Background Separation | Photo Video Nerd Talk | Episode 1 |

Welcome to Photo Video Nerd Talk, Montrose Photography, Johnny Lee right here, and today we're talking about ways to separate the subject from the background. Okay, so there are several ways to separate the foreground from the background. Today we're going to talk about just a few. One is going to be light to dark, or lightness values. Another is contrasting color. Another is your f-stop, or creating a shallow depth of field. And the last is a hair or backlight, or separation light, as they're sometimes called. So let's get into light versus dark. What do we have in this frame?
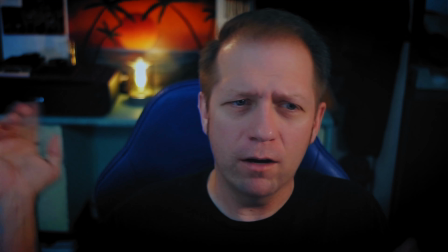[0:33]
We have my face, which is light, and the background, which other than the little practical here, is dark.
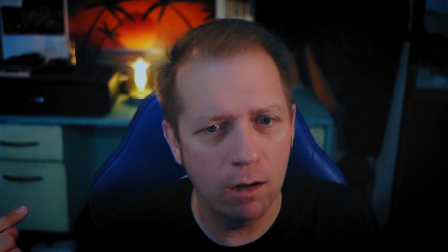[0:40]
Now, what would happen if I lit the background more? Let's find out.
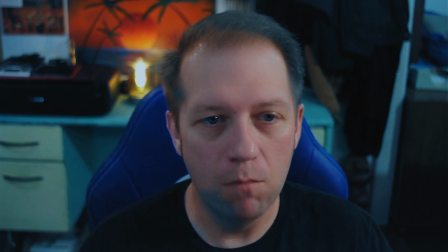[0:46]
Okay, so now we've lit the background more to where it's almost even with my face.
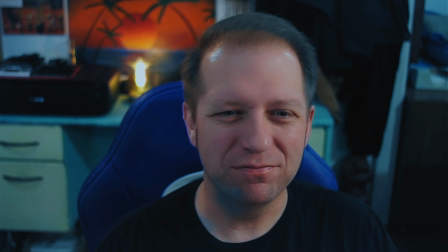[0:51]
And you can tell it's kind of, the color's a little off, it's kind of green.
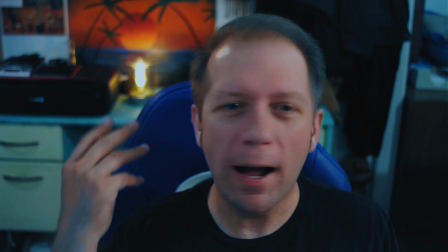[0:54]
But you can see it's not, I don't have quite as much separation, even though I still have a little bit of a hair light going on.
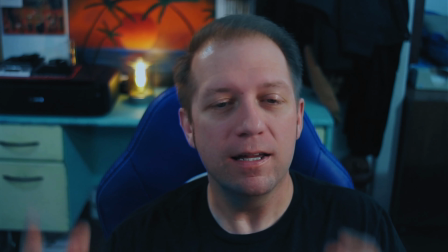[1:01]
I just don't have the same level of separation. So one way is getting light on your subject, but not on your background. Whew. Okay, way number two. Now, contrasting colors.
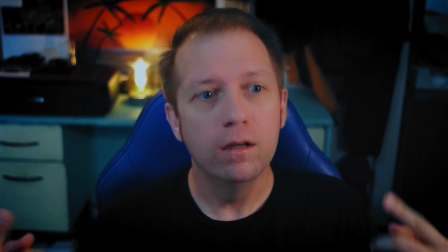[1:16]
Okay, so in this shot, again, we have a little bit of a blue, left, right.
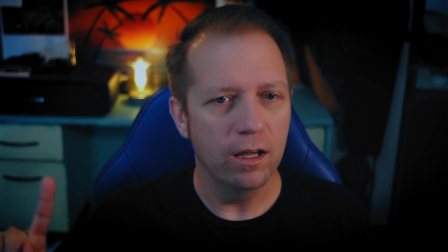[1:23]
This side, see how you have a little bit of a blue tint in our shadows here compared to the kind of orangey colors on my face.
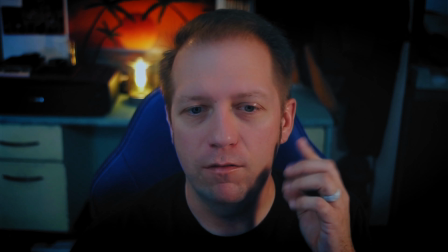[1:31]
So I've got kind of an orangey look here.
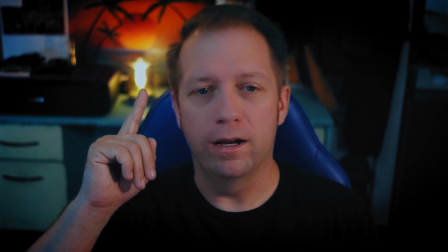[1:33]
Now, granted, we do have the orange practical light right here, but that's not the key for what's lighting the background.
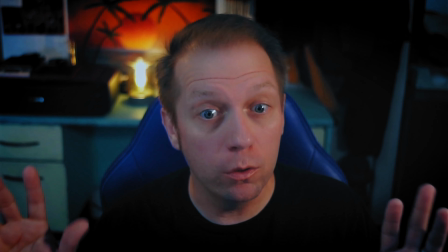[1:40]
Everything in the background is kind of falling into a light blue color. Okay, that is key.
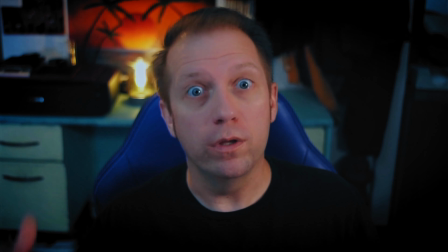[1:45]
We have contrasting colors between the blue and the orange and skin tones.
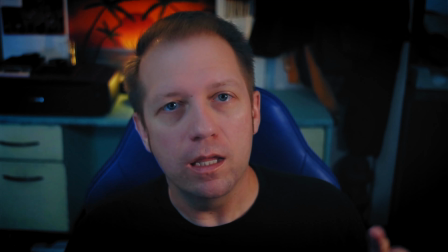[1:50]
It doesn't really matter what color your skin is, it will still fall somewhere in the orangish spectrum.
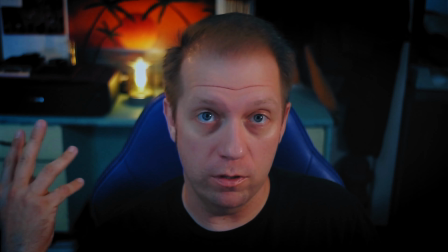[1:56]
So that's why in Hollywood they often use blue in the shadows or in the backgrounds to contrast against the orange on people's faces.
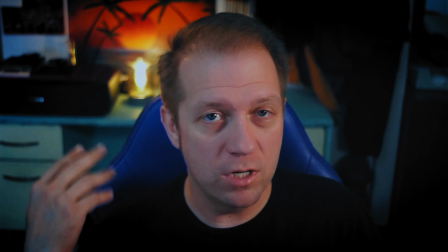[2:05]
So another way to separate subject from the background, contrasting colors. Our next way of separating the subject from the background is with your f-stop, creating a shallow depth of field with your aperture.
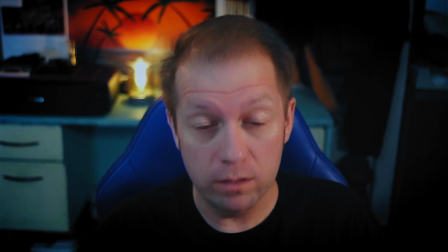[2:17]
So right now I'm shooting at f2.8, which is wide open on this particular lens.
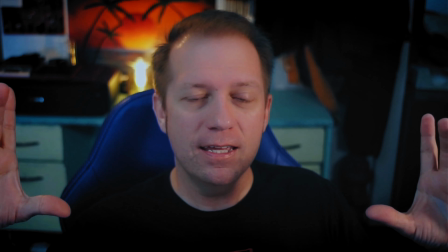[2:22]
Now, as I shut the iris down to a smaller value,
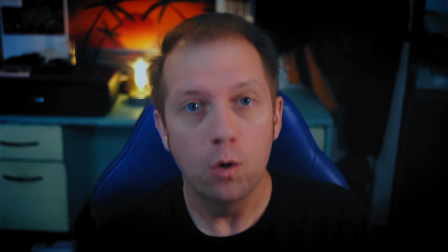[2:26]
the depth of field will actually increase, which creates less background blur.
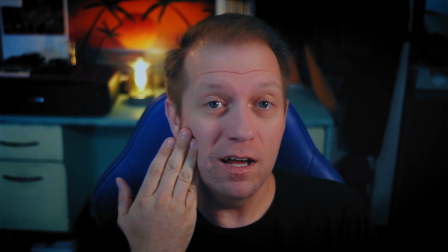[2:32]
Blurrier the background versus the sharpness of me is better for creating
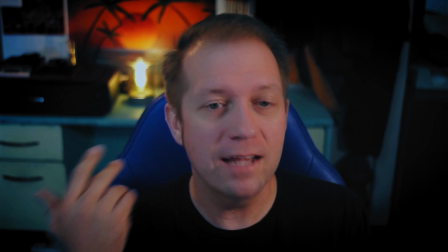[2:38]
subject separation, for creating isolation, for showing me as being like, ooh, look at me.
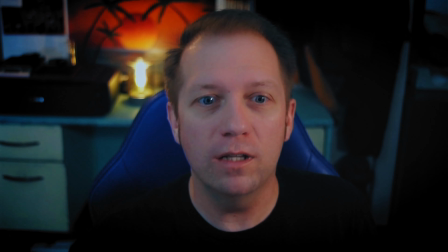[2:43]
So let's do that right now.
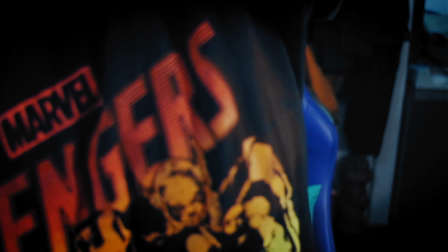[2:44]
Let's crank this thing up to, let's go, can we do F11?
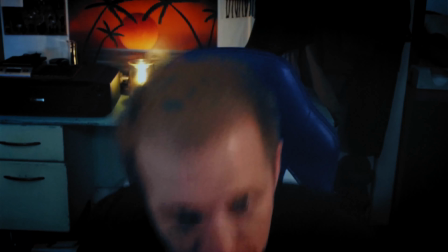[2:52]
No, let's do F8. I think F11 might be too dark. Okay, so now, obviously it's grainier because it's darker.
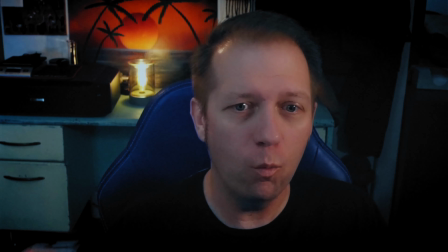[3:00]
But see, everything in the background is almost in focus. If I'd have gone one more, let's see if I can go one more. Yeah, it's really dark.
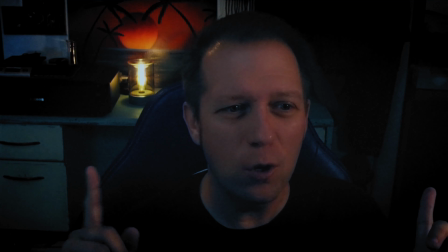[3:09]
But see, everything in the background is just as in focus as I am, pretty much. So there's no separation. I don't stand out at all anymore. This is not what we want.
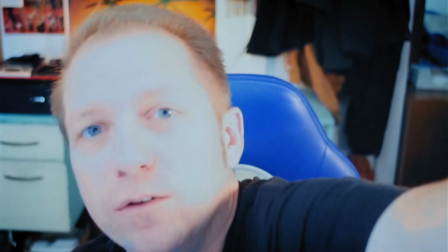[3:18]
That's why, when we're trying to do this, voila!
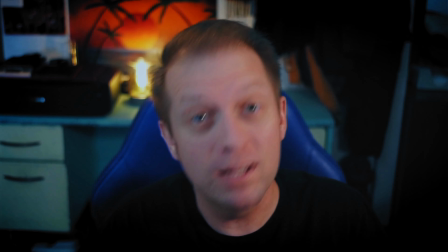[3:24]
Background blurry, me sharp. So, using your f-stop is the next way to the next way to create subject separation. Okay, our last way that we're going to discuss, oops, sorry, don't want to kill the headphone wearers. So the last way we're going to discuss separating the subject from the background is a hair light or backlight.
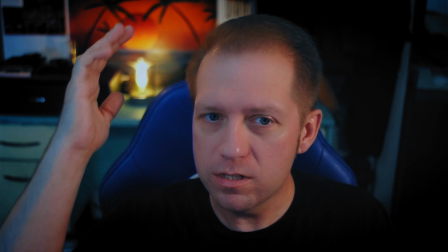[3:43]
So right now, I don't know if you can see, there's a little bit of light that's just hitting right here.
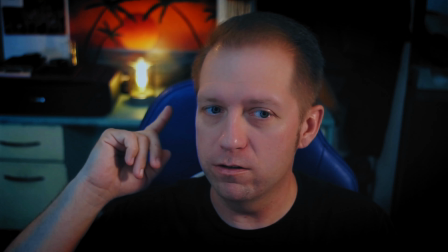[3:48]
See that? It's hitting the edge of the chair right here as well. So just a little slice of light.
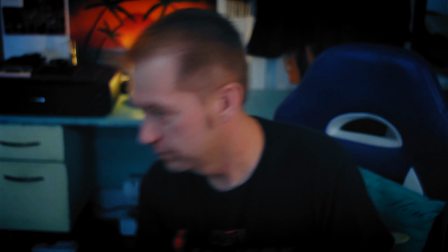[3:55]
What happens if I turn that off? Okay, so I have turned off the practical.
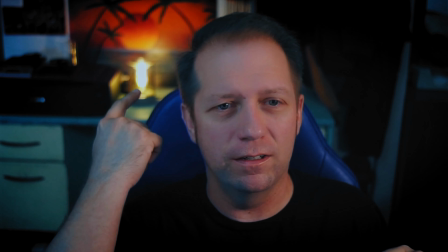[4:00]
I'm still getting a little bit from the practical here. I might kill it too just for the effect.
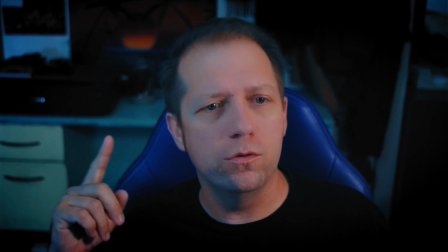[4:09]
Okay, so now I killed the practical too just because it was casting in a tiniest bit of
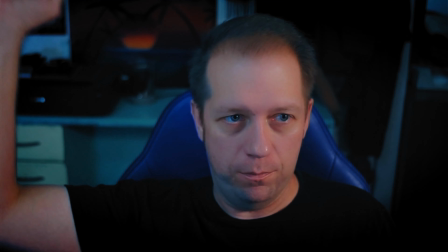[4:15]
a light, but there's actually a light up over there.
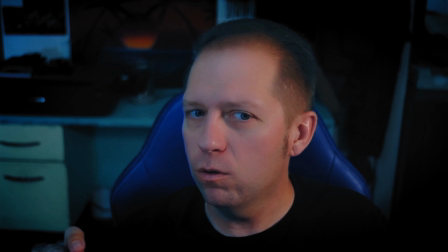[4:19]
Anyhow, now this no longer has that same level of separation.
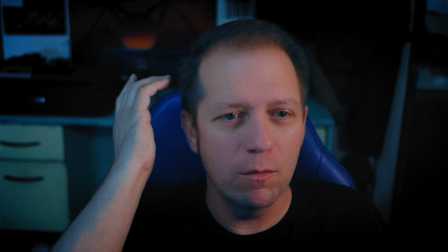[4:24]
Like the background isn't quite dark enough, but you see right here in the dark area where my hair is a very similar color to the background and it almost blends in.
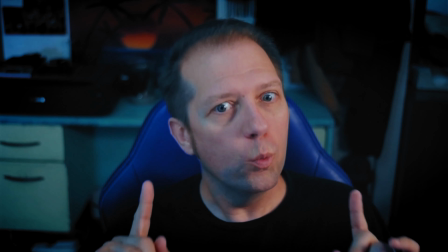[4:33]
We don't want that.
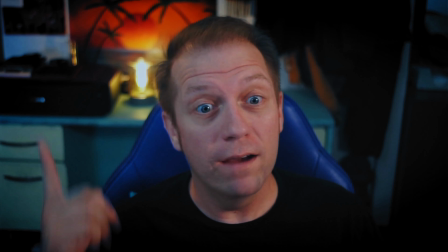[4:35]
So that's why we have just a little bit of a hair light here.
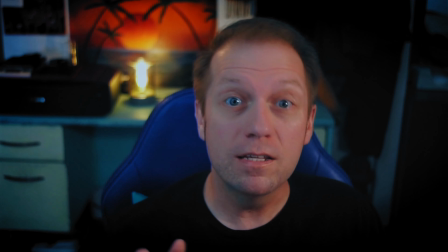[4:43]
Just enough to give me just a little fill right here, set me off the background. And those are, what is that? 1, 2, 3, 4 ways to separate the subject from the background. Now, I'm hoping you'll like this video. Give us a subscribe, stick around. Hopefully we're going to put some more videos like this. A little bit of nerdy photo video talk. I'm hoping to have other people come and join me on this set so we can actually discuss topics like this and how we might use different features and different things in different ways. So if you'd like that, stick around. Montrose Photography, Johnny Lee, and Photo Nerd Doc.